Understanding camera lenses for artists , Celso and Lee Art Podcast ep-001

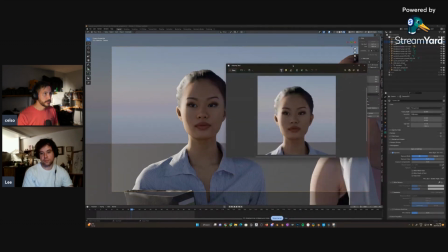4:04 That's what I had before, and there is virtually no difference in distortion.
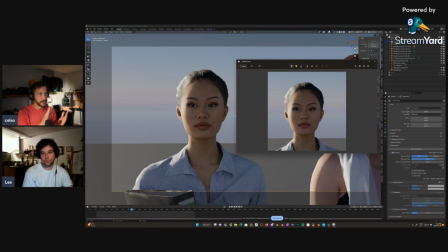4:12 Mm-hmm. So the 11 millimeters, if it's on this exact same position, the distortion on the face is about the same. Yeah. What changes is how close you are. Like if you are this close to an object, you're not going to be able to see it.
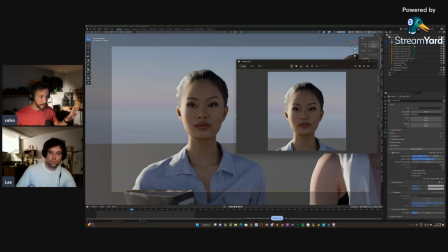4:30 Like it's a point of view more than a lens distortion. The the Y doesn't change the results, right? Like the result is you're using an 11 millimeter, keeping the same frame, you're gonna get the distortion.
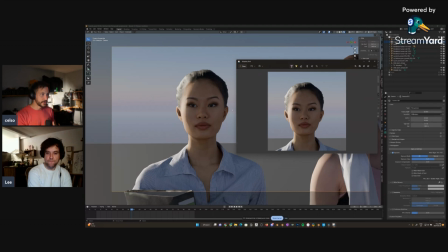4:46 But like understanding the distortion is not coming from the lens, but from the proximity, kind of changes how we feel a little bit about when like what to choose, because if you're having an intimate moment with somebody,
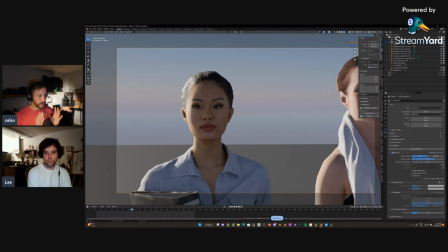5:04 and you're like you really want to put that on the screen, like you want to the whoever's watching to feel like they're next to the person, and you use a 85 millimeter, you're kind of diminishing that feeling,
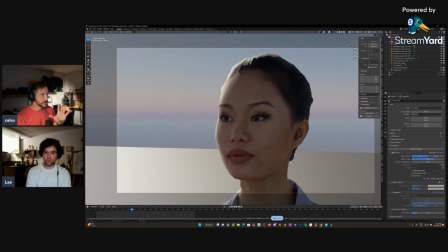5:18 even if you're like really close like this. And that's what most movies do. They have like a little bit of a zoom, mostly because of staging around, right? Like you can get away with only staging behind the character if you have if you're cropped in a little bit.
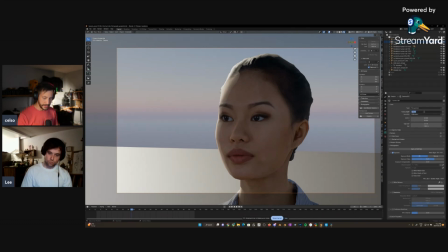5:37 If you're using a wide, I don't even need to go like 11. Like that was just let's do 25.
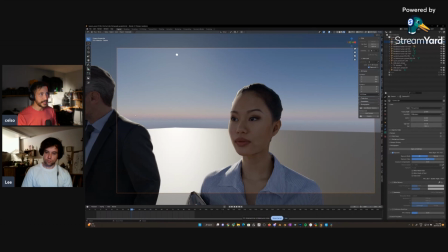5:45 Like, and you have this, like there's a lot more of background to feel, to have the same. But the distortion that you see on her now,
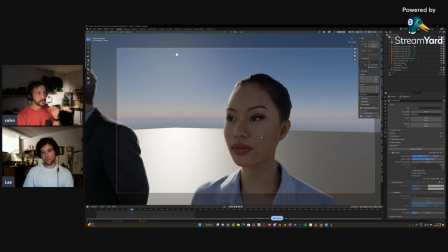5:55 it's more aligned to the distortion I would see on her if I was next to her, like this close to her, at the same distance that the camera is. So I have a feeling that the distance from the camera, if you think about it,
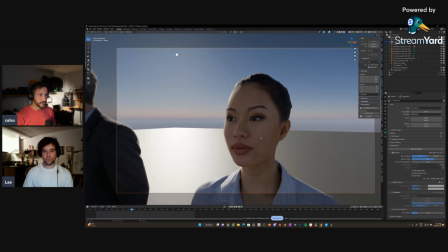6:10 like if you're gonna have a mountain on the background and you want it to feel far away, you need it to be like the entire mountain needs to be on the shot, you're gonna use a long lens from far away, from where you expect the people to feel like they're watching it from.
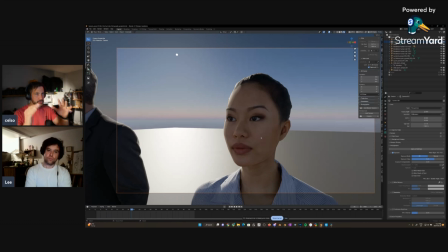6:28 Even though your eyes are much wider than a zoom lens, the distortion is gonna be the same, and the feeling of proximity, because we have the ability to focus on something and kind of everything around kind of just blurs. And that's why we kind of like sometimes some things look bigger in life,
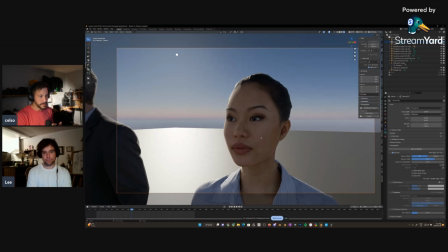6:47 and then you get your phone, you take a picture and to show somebody, and it's like, oh, it looked way bigger in person, right? Like that's for sure. Yeah, it happens quite a lot.
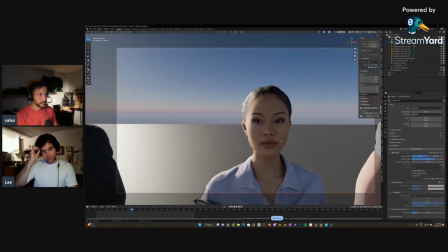6:56 So you prefer using a wide and then pushing in for a close up?
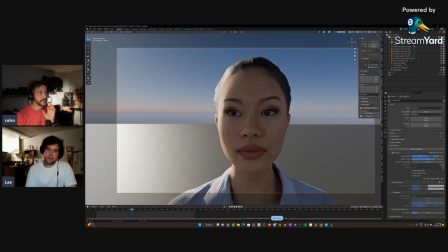7:02 Yeah, but again, with the downfall, or so
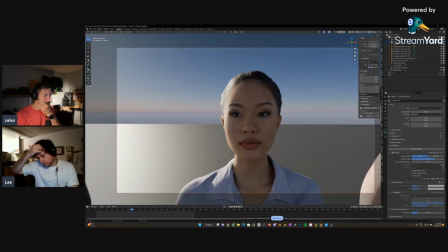7:08 I guess it depends, because not all shots want to feel. You don't want to feel like you're in somebody's like point of view all the time, right? So a film might be trying to convey a different message, in which case, like, an 85 mil might work better. Well, the example that I was talking about was more like an intimate moment, right?
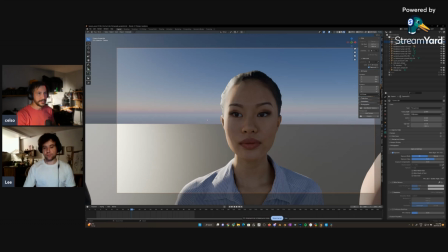7:27 Like if you want to feel like you're next to the person, for sure, like Baby Reindeer that we were talking about before. If you want to see like you're being watched from far away, a zoom lens is better for that. Like because then it kind of gives the compression that
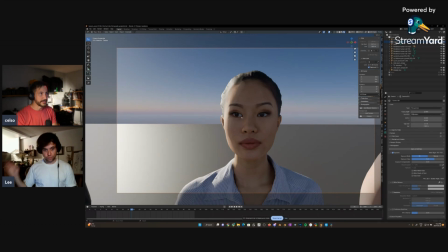7:46 that that being far away would give.
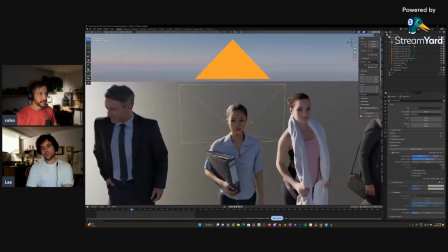7:51 A quick thing one thing that I really like to do is I'm gonna get my camera here, and I'm gonna animate it.
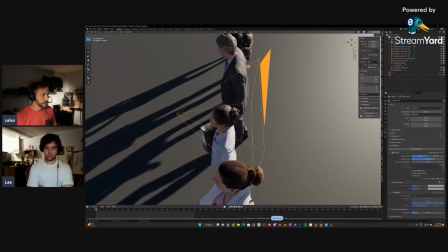8:00 So on frame 0 is gonna be where it is.